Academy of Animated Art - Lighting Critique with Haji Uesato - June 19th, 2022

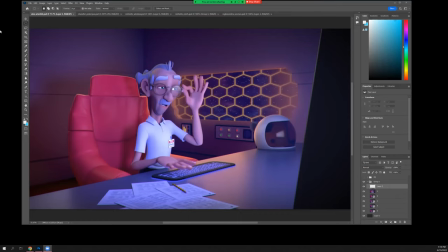2s
All right. Hi, welcome to the live session. It's June 19th. Happy June 19th. All right, Alex, your new project. You want to tell me a little bit about it first?
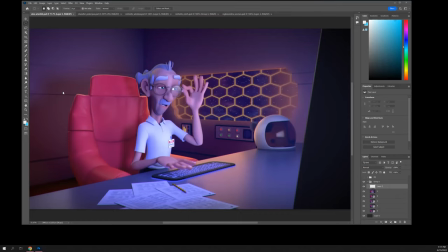16s
um yeah so basically i had connected with this artist um on art station or not our station linkedin um and i really liked this project so i was he and i contacted him today and he says that he he likes where it's at um i was just not wondering if i could push
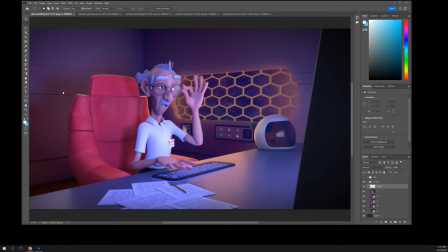32s
it any further um i know there's always more that you can do um but yeah uh it's basically supposed to be the scientist um doing some calculation out of space and things are not going exactly according to plan they never do
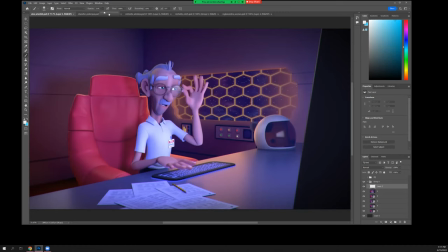47s
all right yeah i mean i overall it's pretty nicely done i i have some i do have some notes so i always have notes um the the big thing here i think is that hierarchically in the frame
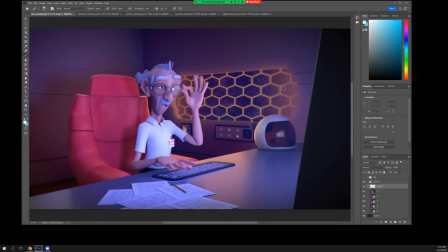67s
the first thing that i i kind of see is not his face okay and that has a lot to do with uh some of it is you know his overall values are a little dark right and and he definitely has kind of a a dingy thing going on and you know a lot of
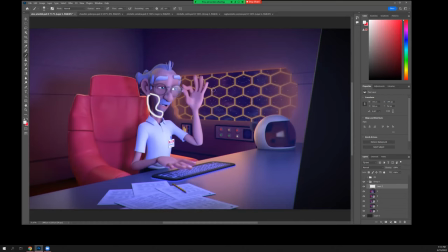87s
times we call this in in the production like just beard shadow yeah five o'clock shadow i mean it isn't really but um it's the darkness that gets in there that really starts to make it look funny um so i think
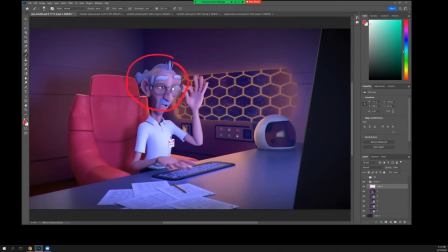103s
overall like his head his face needs to read better and then specifically these areas need to be lifted and then within that i think also like his eyes are very bright okay um it's more that they're just
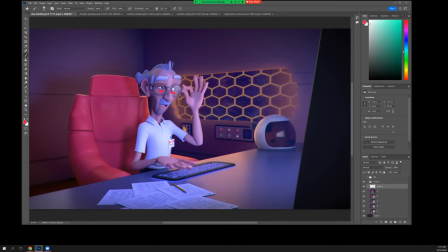120s
they're just flashed so much that there's no shadowing on them at all there should be a little bit um but also i mean it's okay in general that his eyes are the brightest things on his face and probably in the frame but in this case since you know he's an old guy uh
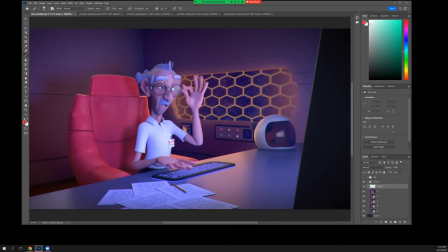137s
with white hair and this is kind of similar to Bipple's scene. If this were actual hair, I think it would be reacting differently. You'd be getting more spec on it, stuff like that.
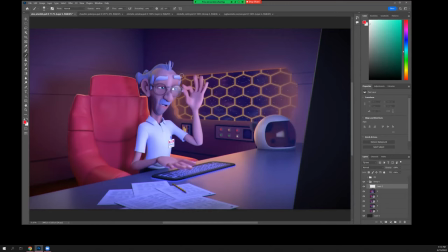150s
But since it's just, you know, geometry, it's just plastic, basically. It's not picking up light the same way. So these eyebrows aren't too bad, but the mustache is really kind of dark. Okay.
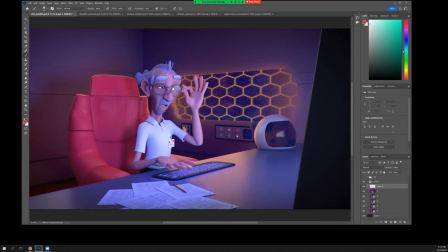166s
As is the rest of his hair. right so like basically all his hair um including his eyebrows maybe a little bit but mostly his hair and his mustache should should come up right so that'll make this whole whole head will be a little bit brighter with the brightest parts being um